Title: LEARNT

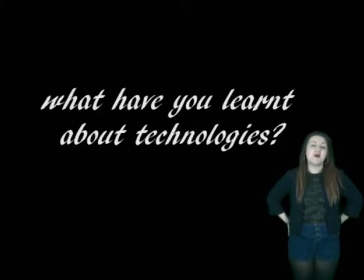[0:16]
I've learnt a lot about technologies from doing my media project. One of these things was how to use different controls on the camera to improve my shots.
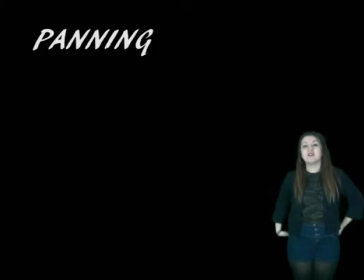[0:24]
I'd use panning and zooms and also the night vision
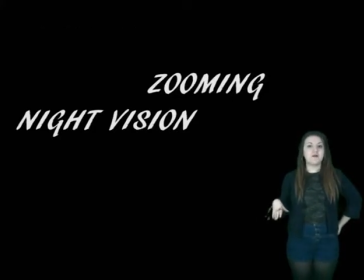[0:30]
control to give like a blue spotlight on a shot to make it look more eerie.
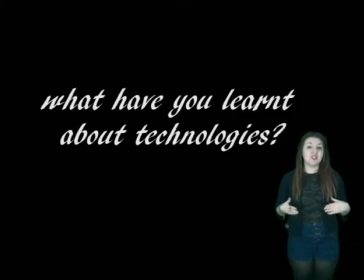[0:37]
When it came to editing, I learnt how to edit pictures and titles to create a more realistic production logo.
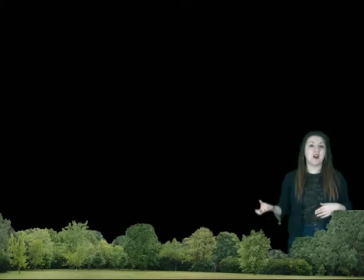[0:45]
I also used Photoshop on the tree image so that I could get a red
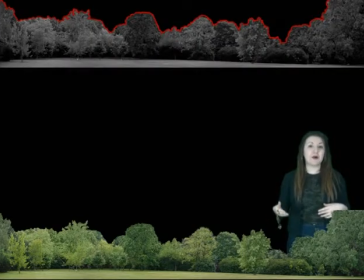[0:50]
outline around the trees so that it would link into the typography of my production company. I've also learnt how to unlink clips. This meant I could take the sound away from one clip and put a different sound in. I did this with quite a few things in my video. First of all was the sound of the heels on the pavement when the damsel was walking through the park. When I filmed it, the sound effect wasn't very good and there was a lot of wind in the background. So what I did was I refilmed just the sound of someone walking in high heels,
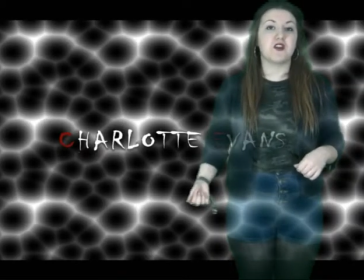[1:28]
and then I played that on top of the video of the damsel walking through the park to give the same effect.
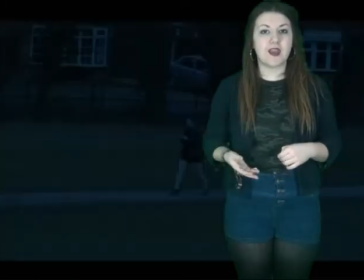[1:35]
I also added a heavy breathing sound effect onto the shots where it looks like Emily's being watched, just so the audience know that something's going to happen to the damsel. One big thing that I learned about technology was how to use titles to create a different image. So when I was filming, I forgot to take a shot of the night sky out of the window, so what I did with titles was I used rectangular shapes and I put a texture on them to create a window frame effect,
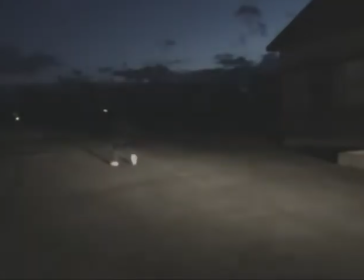[2:09]
and then played the video of the night sky in the background to give the effect of looking out the window even though I didn't have that shot. I also learned how to crop an image and then use the zoom tool. Now I did this specifically in my
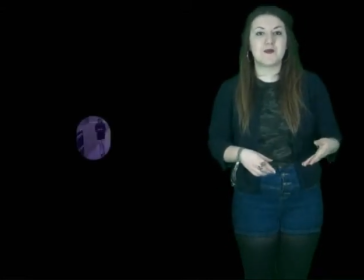[2:24]
video so that it would look like a security camera picture that would be put on the news after someone goes missing,
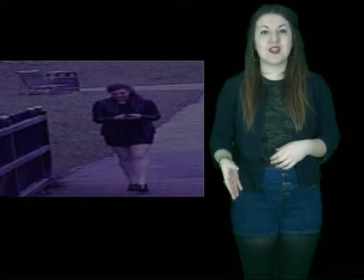[2:31]
to connotate that later on something is going to happen to the damsel and she is going to go missing. In my prelim, transitions and titles were just used as a basic necessity,
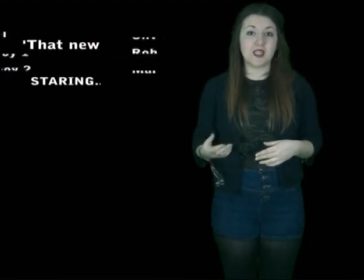[2:45]
and all I did with the typography was I just left it plain and white and just a standard font. But when it came to my actual AS film, I made the transitions a lot more symbolic.
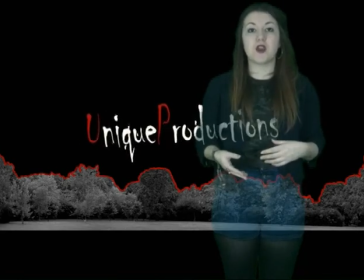[2:57]
So for instance, on my production logo, I used a twirl out effect
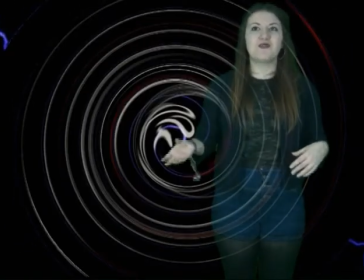[3:05]
to transition it from the end of the logo to the film,
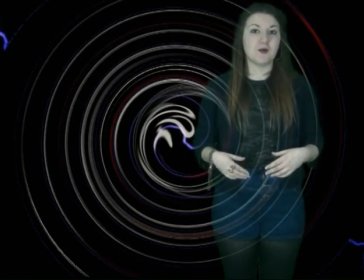[3:09]
basically to signify the complex nature of the film that they're going to be watching and of what the production company puts money into.